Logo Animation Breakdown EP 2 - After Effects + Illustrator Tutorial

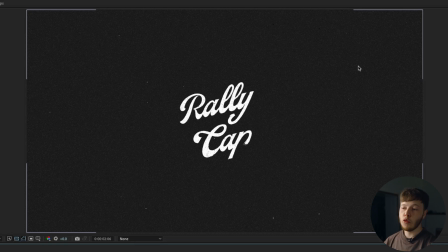[7:47]
Black, you can't really see in the background, but if it goes over the text, you can see it and white because you can see it on the background just adds a little bit of that
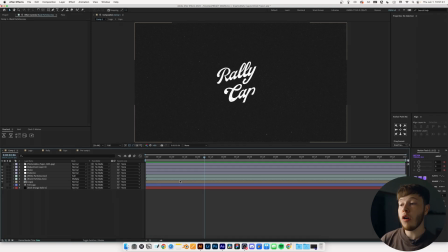[7:54]
vintage retro film type of vibe which that podcast very much has and the logo also embodies character now onto the next part of the source posturize time 12 frames animating on twos super neat look it's a cheat code really posturize time anything just works
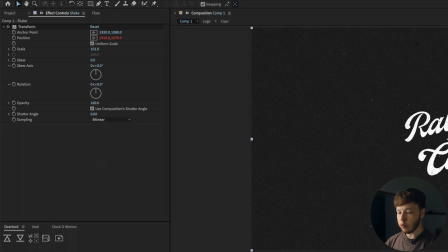[8:09]
wonders i added a transform and added an expression to the position which is just a wiggle expression nothing too crazy add some more movement to it and
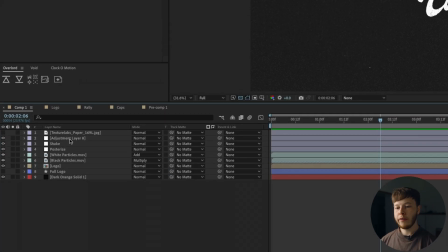[8:17]
as you can see it's just a very basic expression now i've covered this before i did it in the olio breakdown as well but it is
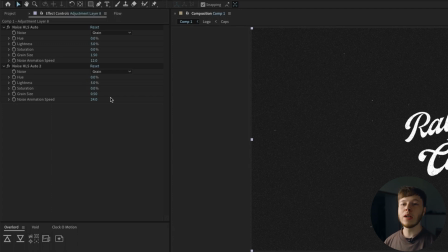[8:26]
just a like a grain look type thing that i get by using two instances of noise one set to a bigger and slower speed and the other
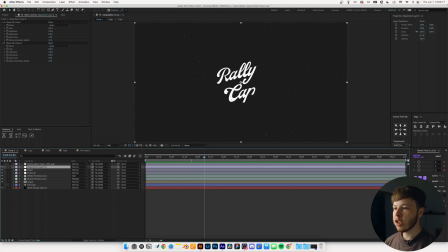[8:34]
one set to a smaller and faster speed that just gives it a more organic look i found rather than just one instance sent to the basic settings now that's pretty much it for the logo animation itself but But to present your animations, as I talked about in my sound design video, it's important to create an experience. So I added some sound design to it as well.
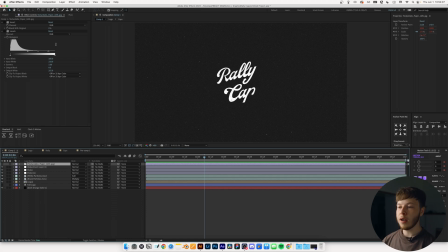[8:54]
I'm going to be nice. I wasn't going to do it, but I figured I might as well show you my DaVinci Resolve project, which is where I added the sound design. I'm not going to go too in-depth for a more in-depth process of how you go about sound designing animations. I'd check out my sound design video.
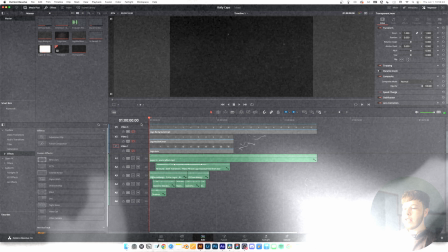[9:06]
But I'll give you a quick insight. So let me open that up for you. In DaVinci Resolve, we have a pretty neat little timeline.
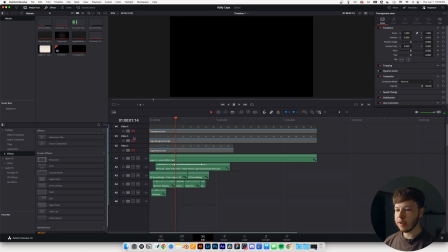[9:12]
Nothing too crazy. We have the logo playing over. I played with a few different instances. We have the one with background, one that is just transparent.
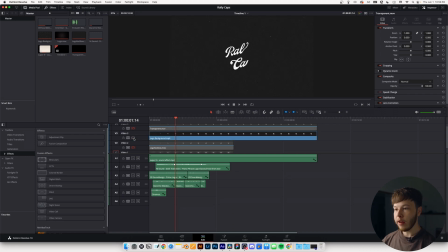[9:19]
If you want to overlay it, I have a video. I have one, there we go, one where I used glow. I like the way the glow looked, but it didn't feel true to the logo.
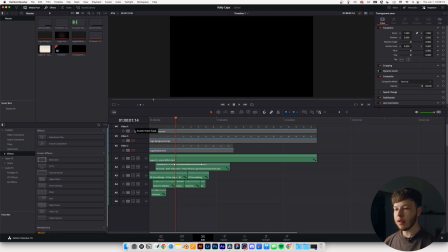[9:30]
So I felt like it didn't really fit. So I took that off and I just kept it at the basic look, no glow, kind of grungy distorted.
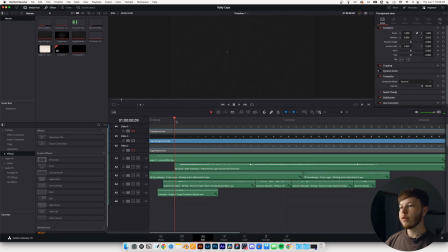[9:38]
I have a couple of different layers. They all kind of just help to sell the effect of the logo.
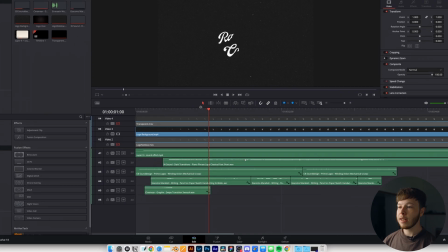[9:43]
I I kind of base it off what the logo feels like. I have a writing sound just to, you know, because it looks like we're writing.
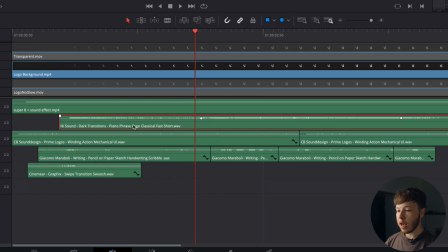[9:50]
I have a little bit of swoosh. I have the logo sound itself, like the jingle, I guess you could call it. I have that as well and kind of match that up to the movement so that it ends when the last stroke finishes.
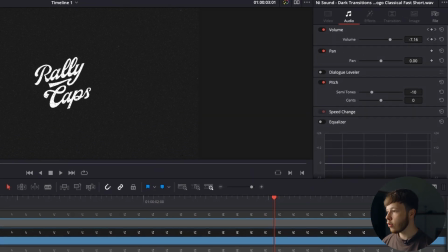[10:01]
So we have the, you know, this one, for example, I reduced the semitones. The same with the jingle, just made it sound a little bit cooler.
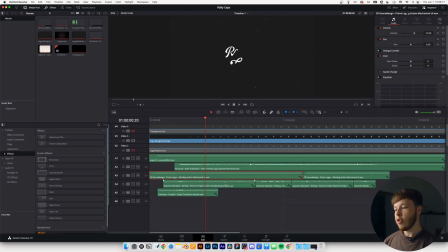[10:08]
Some analog film sounds. And yeah, it's just about layering, as I mentioned in the video. Yeah, that's pretty much all there is to this logo animation and animating logos in general It's just about capturing a pipe and making sure that by Corresponds with the logo. I just wanna say thank you and hopefully you learn something useful from this tutorial Maybe some tips techniques, you know, I'm saying thank you and I'll see you next week So I'm looking forward to that peace